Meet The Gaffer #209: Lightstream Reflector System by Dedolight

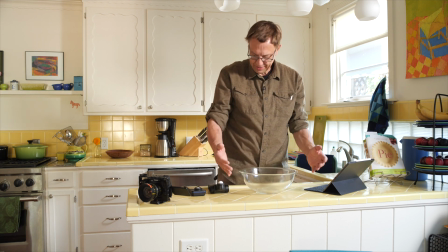(12:21)
Whatever I'm working on here will have, would have some shadows, but it's basically one shadow.
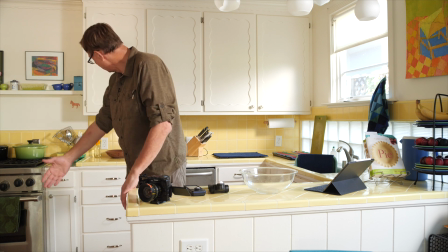(12:29)
This bounce is not nearly as severe as it was before.
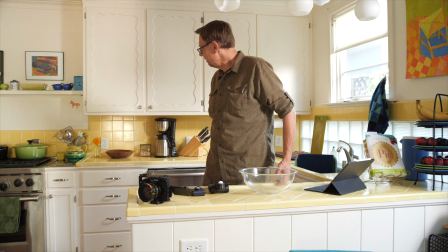(12:34)
We could take that down, either soften it or block it. And now, I'm creating some shadows on here, but it's not so bad.
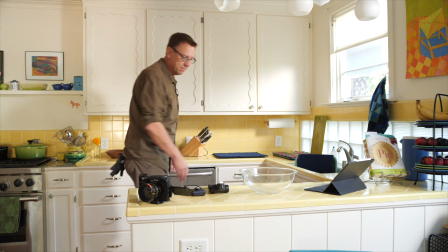(12:43)
And then this is sort of a separate thing, and it gives that same kind of mood that we had before,
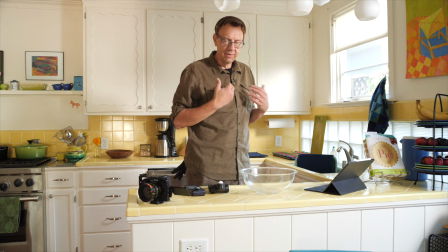(12:49)
but it brings it up so that you have a little more illumination on the person.
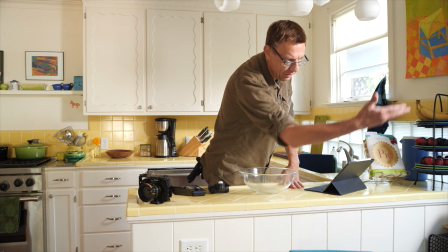(12:53)
We could do a bottomer, take this out a little bit so it feels more like, the bottom of the window, so it's not so flat.
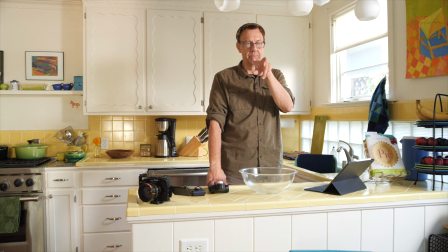(13:01)
But this, because we've got the camera off angle a little bit, and I have it quite low, in fact.
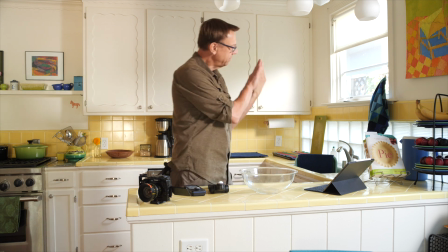(13:08)
So this is giving me some modeling here. If you that's your face.
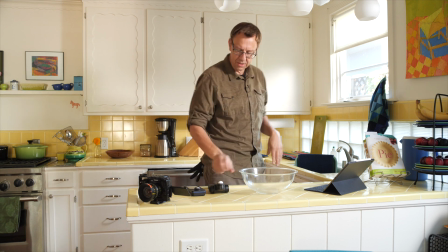(13:15)
So, I've got a darker side. This is something we could work with.
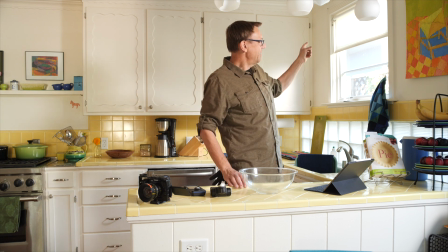(13:19)
This is workable, but we don't have control because this is going to change.
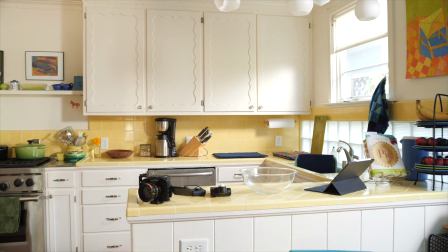(13:25)
And as you can see outside, that's pretty much just blown out.
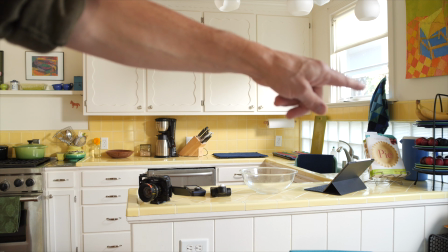(13:30)
Now, what I'd like to do is keep a little bit of this fence structure, just so you feel like there's something outside.
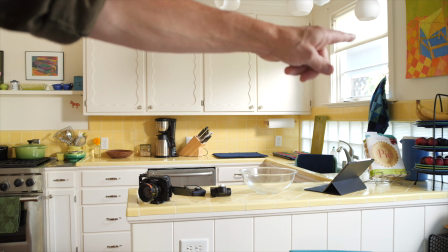(13:36)
This is the blind down a little bit, but I like,
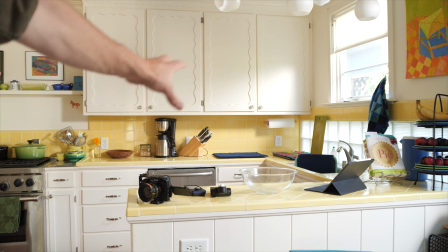(13:41)
this little bit of just a feel on the cabinets here.
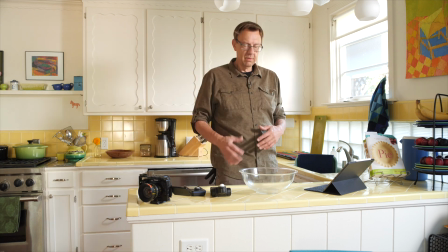(13:50)
We could bring that up a little bit. This is a bright, pleasant feel. So we could totally go with this, and if we needed to block some of the sun so that it wasn't,
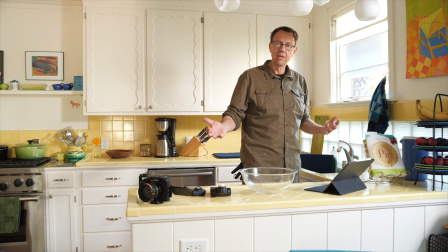(14:01)
so direct later on, we could do that. But for a couple hours, we can make this happen.
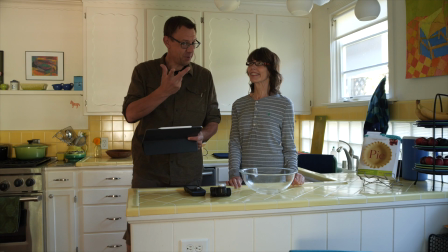(14:06)
So Jan's been kind enough to stand in for a minute so we can see what it's like with lights on and off.
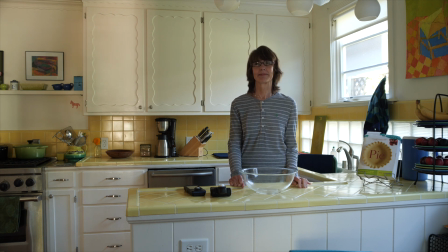(14:14)
Now here we go with the key, just bringing that up, and it's at 5,600, and that would be full.
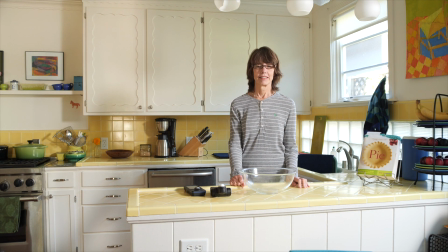(14:22)
So now we take that down a little bit because that's a bit much.
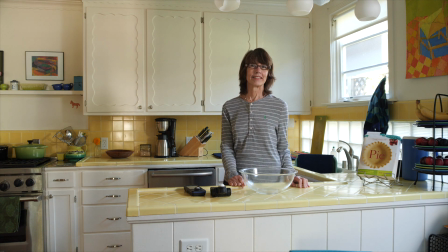(14:27)
And maybe we get there to, yeah, that's in the zone. That's sort of like 60%. And then I want to see a little sun on the back cabinets.
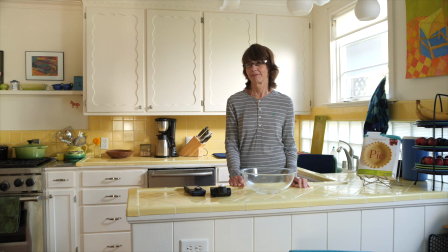(14:42)
And that's more like 100% there. So, yeah. So that, I think, is a little better ratio than when I was standing in there. Just two sources.
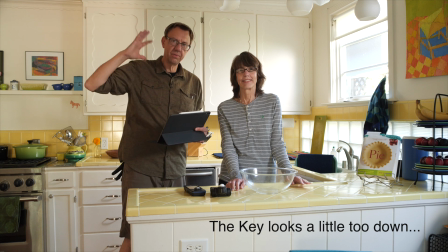(14:53)
We could add a little something here for fill. But this could work with two lights, very simple.
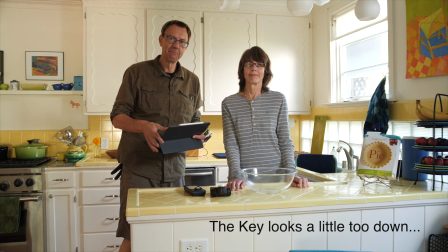(15:03)
Okay, let's try something else.
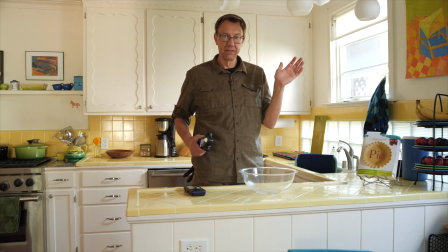(15:05)
So with the light that we had set for Jan, we've got just a camera,
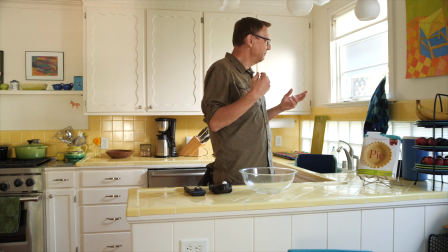(15:15)
8.5 to 9 foot candles. So my plan is to use other units to get us in this same ballpark.
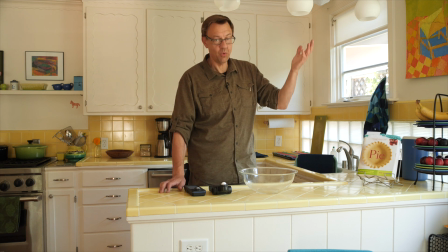(15:23)
So this is interesting. Now it's a little bit before 1, so it's 3 hours later than when we started. And I cleared out the Astras. I brought in some other units.
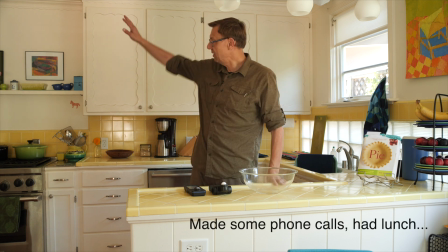(15:35)
This is just regular daylight. So the sun was over there and now it's moved and it's up there.
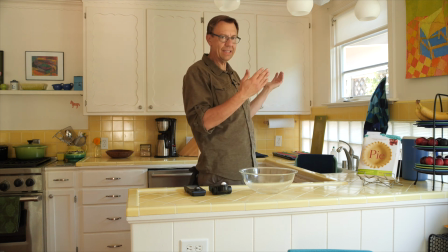(15:42)
But all I've done is block some of the direct sun
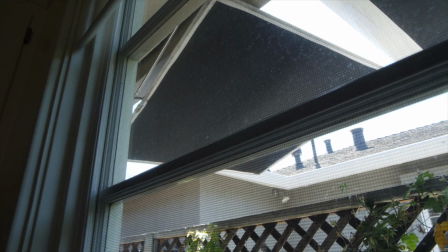(15:48)
with 2 small ultra bounce flops.
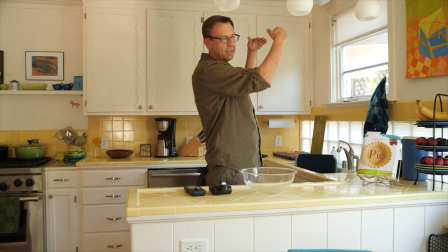(15:53)
And I don't even have them flopped. They're just tabling above.
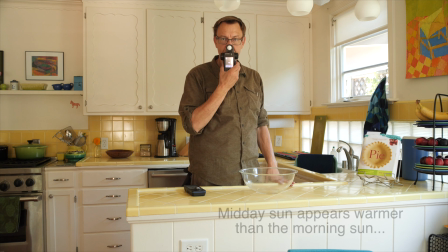(15:57)
And so now when I meter this to camera, I've got 12 foot candles.
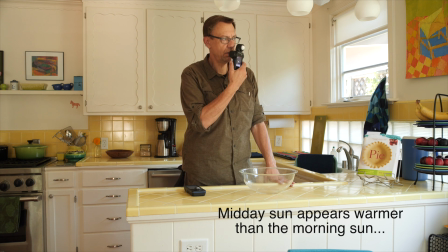(16:05)
You know, to the window, 15. So I have the same stop that I had before,
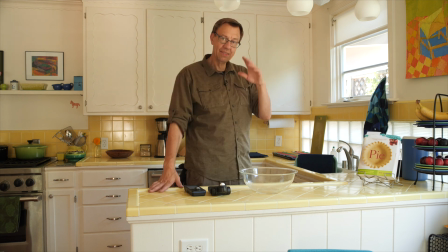(16:15)
but now I'm not lit, just to show you how much things change.
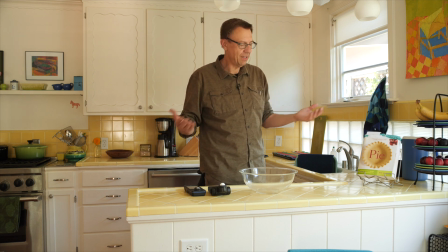(16:20)
While we've got this lit like this, I'm going to go ahead and make some dough.